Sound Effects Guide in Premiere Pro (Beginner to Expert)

You want your edit to sound like Arcane, League of Legends?
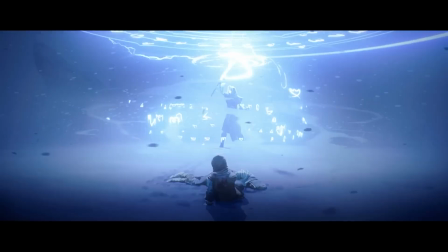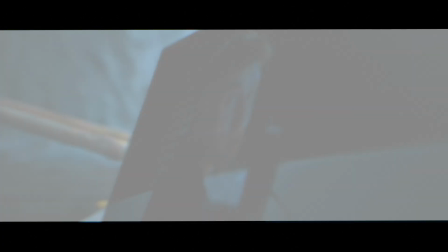[0:11]
I don't care if you're a beginner, intermediate or expert. After watching this video, you will make more money or your edits will sound like a cinema.
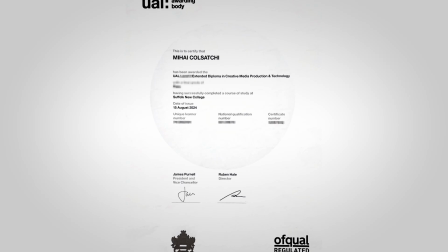[0:19]
I'm a professional video editor with a diploma in media and academic studies in music tech.
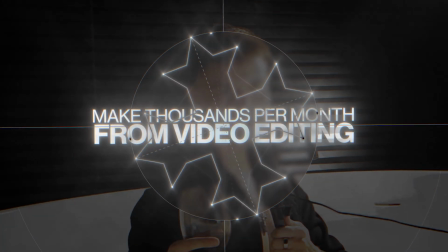[0:24]
So here's how to make thousands of dollars per month from video editing with sound design.
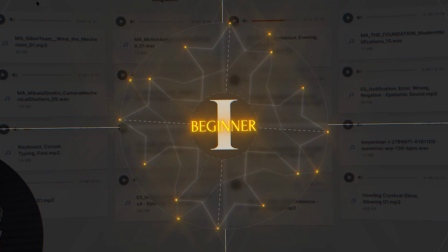[0:33]
We're gonna start off with types of sound effects. I've compiled here a big list of sound effects for you. Go on this page and check them out, and you can just get a good idea. Don't worry, this is beginner stuff.
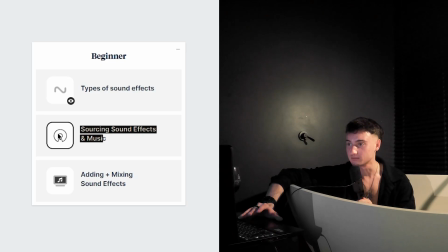[0:44]
We'll get very advanced soon. Sourcing sound effects and music. So you can get them in two ways, free or paid.
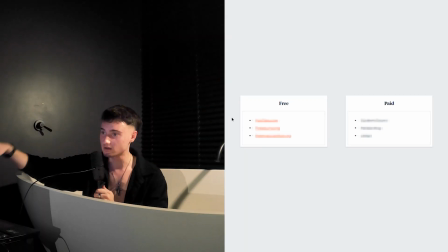[0:50]
So you're either broke or you make a little bit of money. But we all get the sound effects free at first, because none of us make money at the start. Free, you can get them from youtube.com. Literally look up like bruh sound effect. Bruh. You can use that.
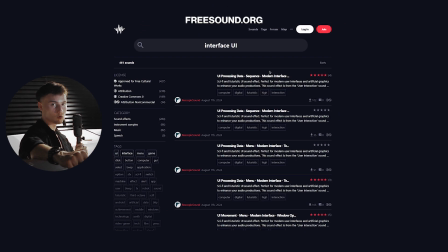[1:01]
Freesound.org. I just found this website recently, but it's so cool. Literally any sound effect you want, you can just look it up.
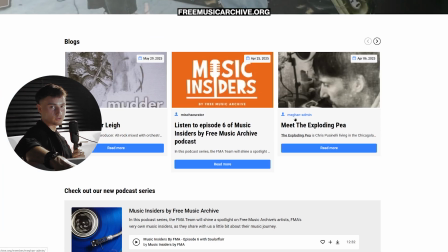[1:06]
It's all free. Freemusicarchive.org. That's how you get music.
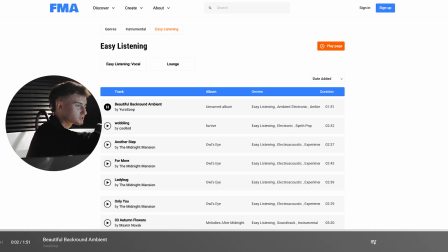[1:10]
Usually the songs are like default that you hear in DIY channels, but then there's also paid versions, which is what I use.
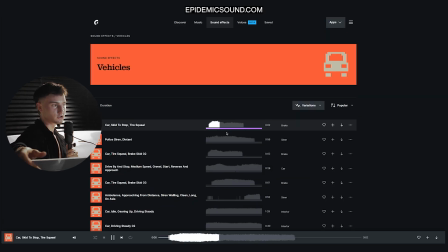[1:16]
First off, Epidemic Sound, that's the best one. I don't think you should be using any other one. Motion Array, yearly subscription is very cheap.
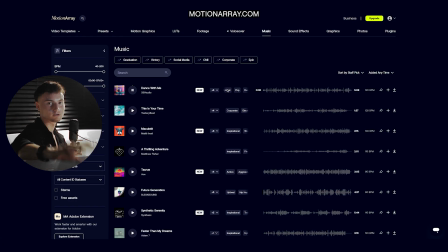[1:23]
I use that for B-roll, but there's a bunch of music, a bunch of sounds in there.
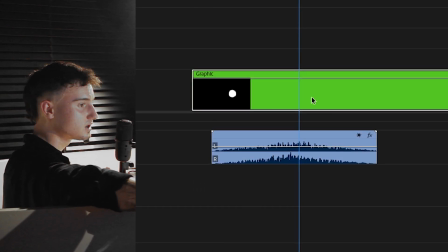[1:29]
The whoosh sound effect or anything that has a peak is added also at the peak of the movement.
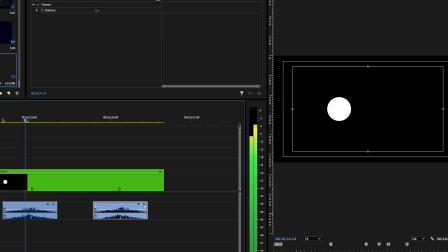[1:34]
Wherever your keyframe goes the fastest is where your sound is the loudest.
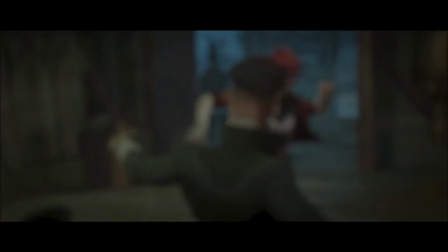[1:37]
Also, you should add sound effects to everything in motion in your edits, unless you want to place focus on a specific object, then you only do sound effects for that.
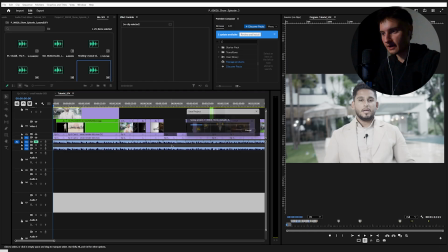[1:45]
Now I'm gonna add sound effects to this clip that I have. I'm not gonna change the volume, I'm not gonna add any effects. This is just beginner. I'm gonna show you where you need to add sound effects. So here, two movements.
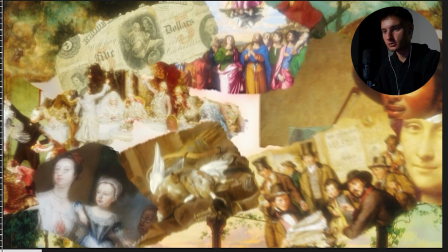[1:56]
We have paper and a whoosh because things are moving on screen. You open it up, right, in and out, put it on the timeline.
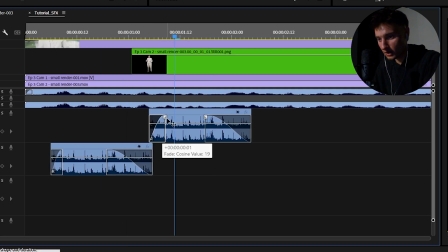[2:02]
So we'll have one sound effect for in and then one for out.
Imagine having access to the freedom.
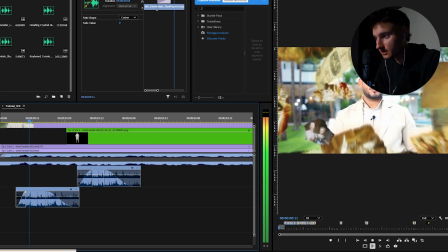[2:08]
And now we need to add the swoosh. As I said, in the middle. So where is the middle of the animation? It's like here.
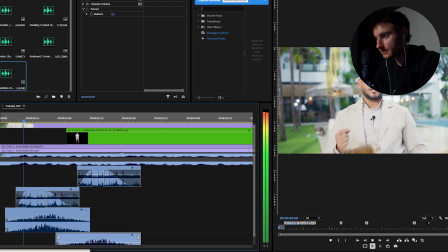[2:12]
So we add one here, one here.
Imagine having access to the freedom.
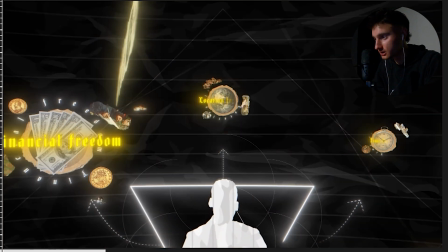[2:16]
What I see here is keyboard typing because there's text typing on screen and some like clicks like and whooshes.
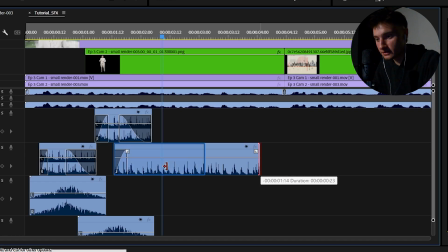[2:23]
That's all we need. Yeah, the clicks are basically the lines being drawn. So we just leave it in for as long as the text gets typed, and then I like to fade it out a little bit.
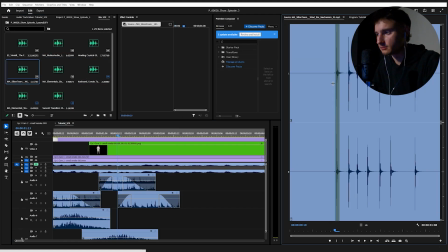[2:30]
And on top of that, I will add a wind the mechanism. You can usually copy sound effects to make them longer.
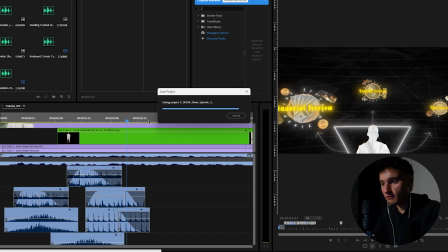[2:35] To the freedom and you don't need to overcomplicate it.
I mean, this is pretty simple stuff.
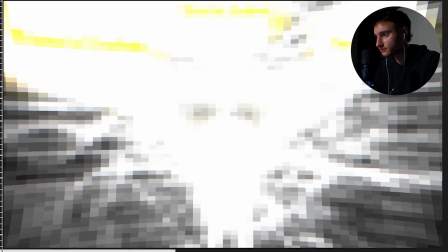[2:40]
So here we have a flash of light and an explosion. This is pretty simple. If it's a flash of light, I usually like to do either a whoosh or something musical like I showed you earlier.
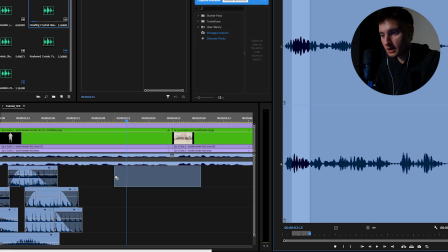[2:50]
I like to use this howling crystal glass sound effect. In and out, boom. In the middle of it, the peak of the volume, we artificially make it like this.
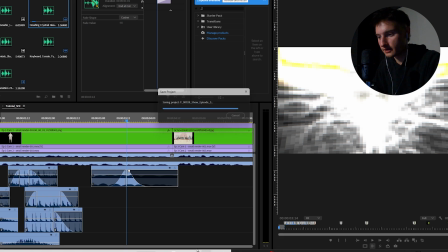[2:58] That the elites.
In the middle of it, we add a...
That the elites.
Yeah, this is perfect.
Now looking back over...
Ideally, you add the sound effects and mix them at the same time. There's too many things happening here to do it one by one.
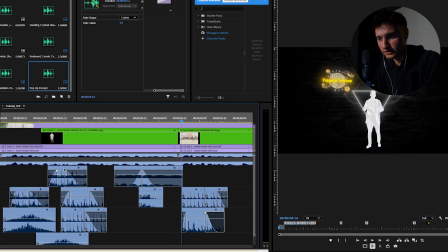[3:09]
We don't want to waste time. So I'm just gonna add the paper crumpling sound effect and that's it.
Now looking back over history.
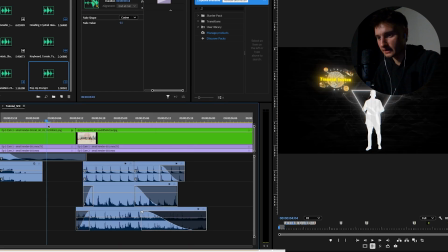[3:14]
And it sounds very loud right now, but don't worry, we'll fix it later. A cut in the middle, I want to add a click sound effect.
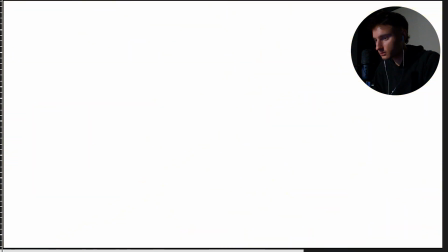[3:20] With a lot of capital.
And I can see a hit here, so I'm gonna add a hit. Yeah, perfect.
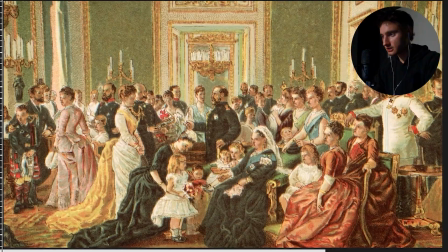[3:26]
So those with a lot of capital, and then on each image, you see these images changing. Each one is gonna have a click on it, so you always need to have some sound effect on screen.
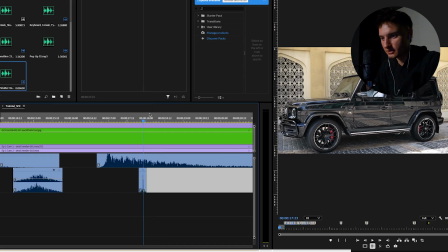[3:34] The royals.
If you have clicks like this in a row, you should not use the same click usually because it sounds repetitive, and if it's very loud, the client is gonna get annoyed.
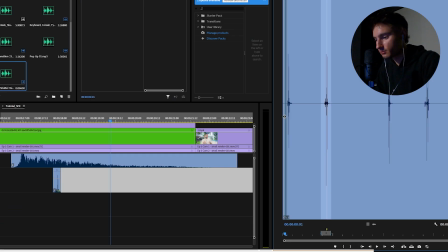[3:42]
Probably the viewer is gonna get more annoyed. So just switch them up if you have more clicks like I do in this sound effect, and you can just alternate between them.
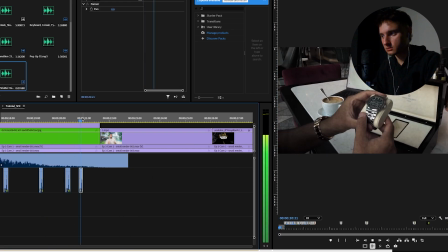[3:49]
Usually two is enough.
Access true wealth, freedom and opportunity.
And then here is a lower third.
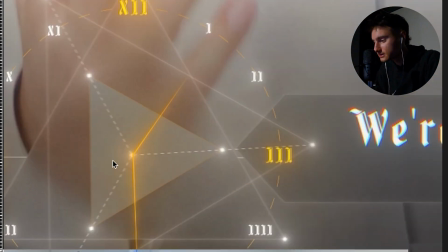[3:54] So complex.
What the f is all this? I'm just gonna use a sound effect.
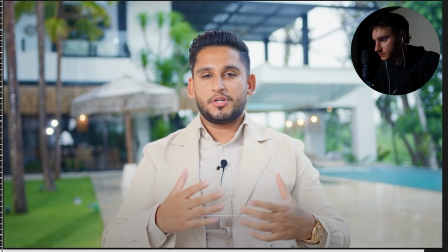[3:59]
There's now a new and there's also text here, so I'm gonna use the keyboard typing sound effect. That's how you add the sound effects without any mixing.
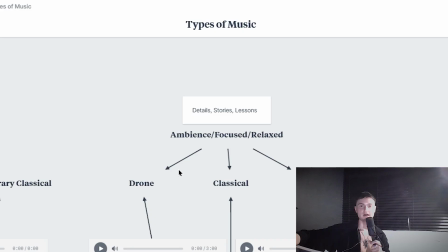[4:08]
Moving on to intermediate, I'll explain. We have types of music. Intros, important parts and high retention.
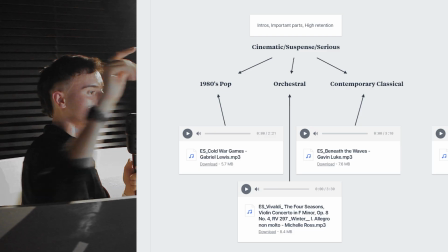[4:15]
That's more like tense music. Orchestral music, contemporary classical. For details, stories and lessons, so when it's more quiet in the video, you play more quiet music to match the vibe.
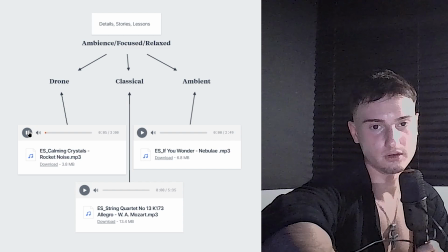[4:29]
Drone, classical, ambient. Drone is like waves of sound. It's not really notes that you can count. Classical, but focused classical, not some crazy Mozart. Ambient. Oh my god, bro. And then we have stories, announcements and outros.
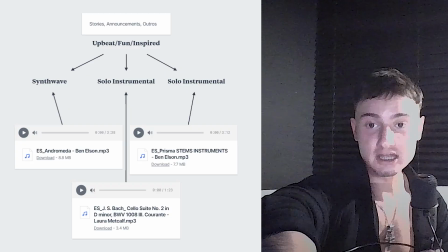[4:46]
That's like upbeat, fun and inspired. Synthwave. Yeah, solo instrumental and solo instrumental again. I'm gonna link you this page, but you're not gonna download anything from it because this is copyrighted. I don't want to get in trouble. If you get a subscription to Epidemic Sound, you can just download them. But yeah, moving on. If you're already making some money with clients,
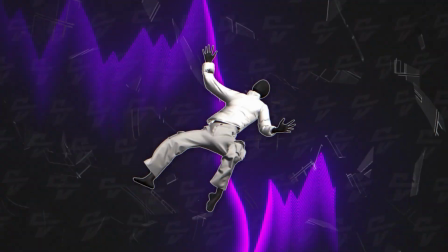[5:08]
or you know a little bit about editing and you want your edits to look expansive and beautiful and super refined, click the link below to buy Motion Ascent.
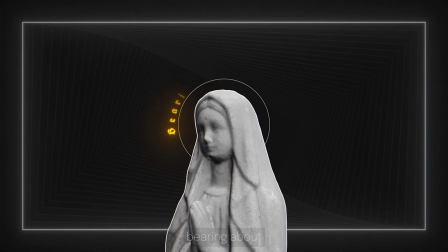[5:16]
In this course, I will teach you from literal raw files how to make this edit,
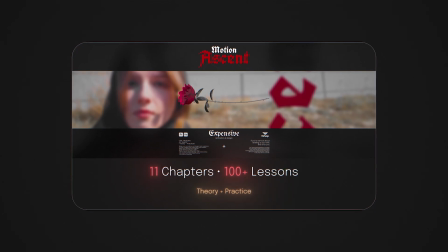[5:20]
and we'll have hours of technical modules alongside theoretical modules like clients and business, editing psychology, lifestyle, how to be more creative,
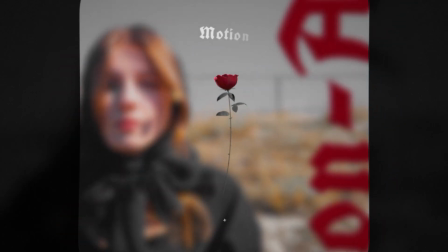[5:29]
and even specs and tech. So if you want your edits to be super expensive, then click the link below. Now we want to manipulate the way that they sound, add some effects, change the speed, reverb, and the pitch.
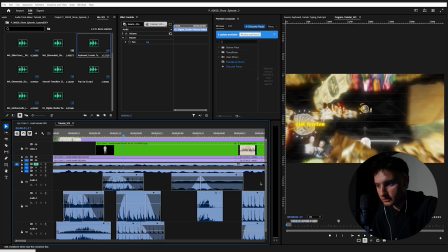[5:43] Imagine having access to the...
This is obviously too loud, we need to turn this down. The paper, first of all, is in my ears.
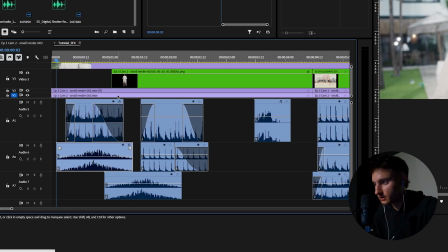[5:50]
The whoosh is okay because it's low end.
Imagine having access to the...
You should usually use the worst speaker you have in your house in order to mix the audio, because on YouTube usually people have shit speakers, so just match whatever they have.
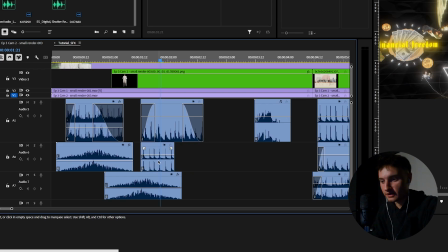[6:03]
And here with this wind the mechanism, I usually make it faster, so I do speed 200 and then I copy it a few times.
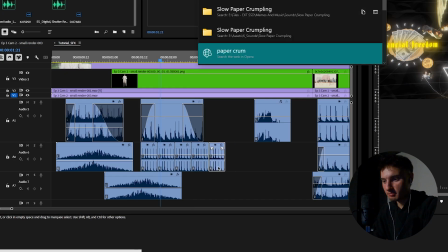[6:10]
I don't always copy paste it, I just make it really long and then I just nest it.
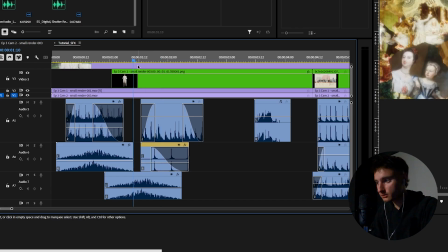[6:16]
Turn it down because this is really loud on iPhones, especially because it's just high end. To the freedom and the sound effects, you should not make them stand out too much where it distracts from the video.
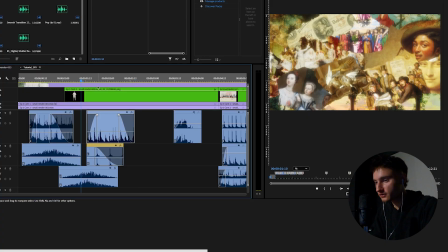[6:26]
Sound effects should just be felt, especially if it's low end. So you see this is perfectly mixed. to the freedom and opportunity You can just barely hear it. that the elites
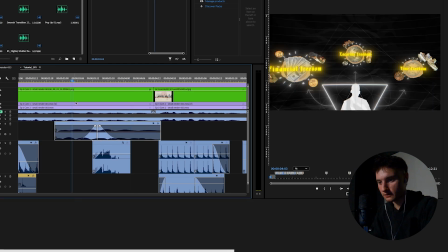[6:34]
Here I think this is too loud and I need to turn this down as well. is that the elites.
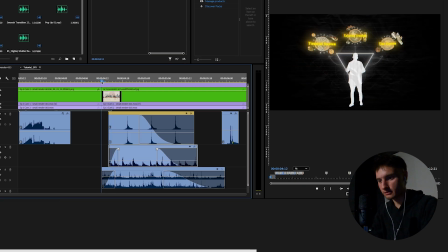[6:40] Now looking back over here.
The paper is too loud and it's always loud every time I Now add it. looking back. When I'm annoyed, I copy all of them and I turn them down.
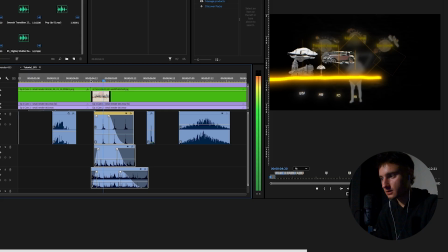[6:46]
Press G -4 and that should do it.
Now looking back over.
Perfect. So I accidentally added the same sound effect multiple times.
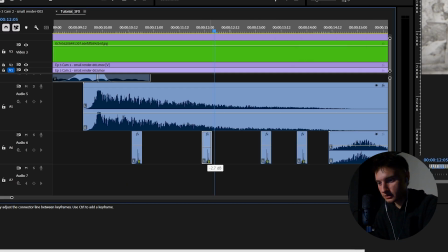[6:53]
I'm gonna turn the gain down by -8, and then for these ones to make them sound alternate, I'm just gonna turn them lower than the other ones.
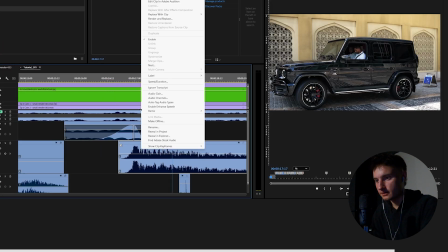[7:01] The royals and usually a family lineage.
Yeah, perfect.
It's never been easy.
And then this sound effect, just speed it up a little bit, like 120, and turn it down.
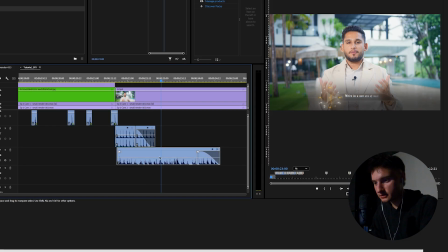[7:09] Never been easier. There's now a new age of.
The keyboard typing, I'm gonna make it like 120 speed, extend it.
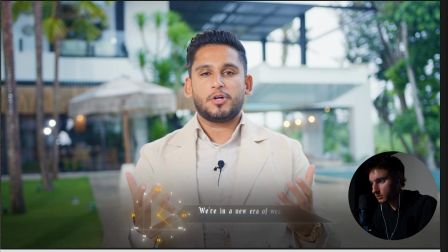[7:16] There's now a new age of wealth creation.
So now that we've done the sound effects, I'm gonna show you how to mix vocals and do music.
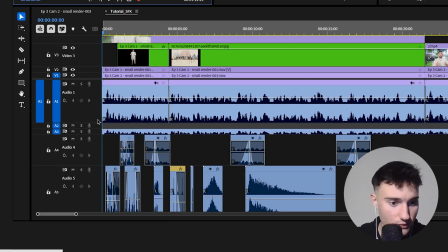[7:27]
We're gonna go to audio track mixer, go to the track that your vocals are on, mine is audio 3, and we're gonna add a few effects.
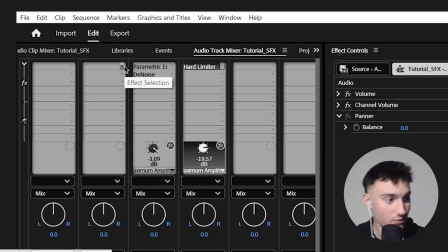[7:35]
In my case, I've added parametric equalizer, so the way you add an effect is just effect selection and select it here.
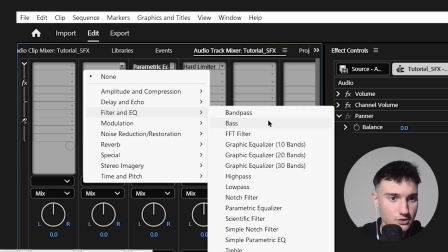[7:42]
Parametric equalizer is literally here in filter and EQ. Double click it and it's gonna be on default.
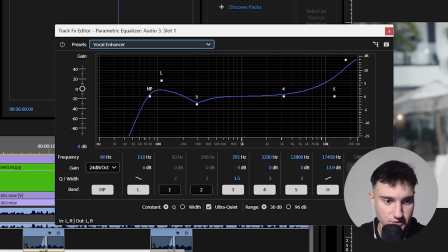[7:47]
You can choose vocal enhancer.
Imagine having access to.
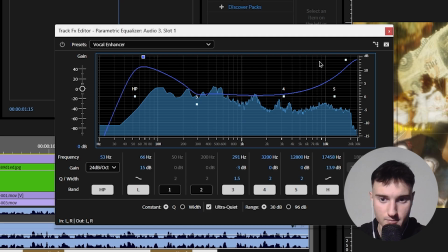[7:51]
That's what it sounds now, but I like to boost the lows, make them wider, and then this boost the highs as well.
Imagine having.
Already sounds better just because it makes the sound fuller without increasing the mids for no reason.
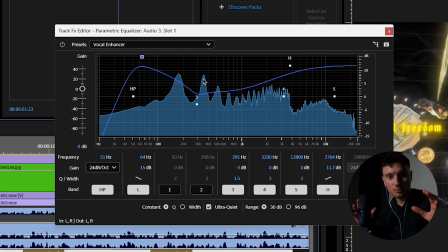[8:03] Imagine having access to the.
You can just copy my settings if you don't understand how to do this.
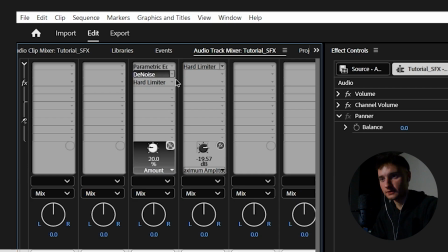[8:07]
And then we add hard limiter.
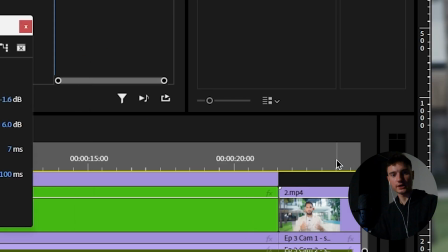[8:09]
How this works is you just go in limit to -1 decibel and you boost it so that this peaks to around like 0 to -6, -9.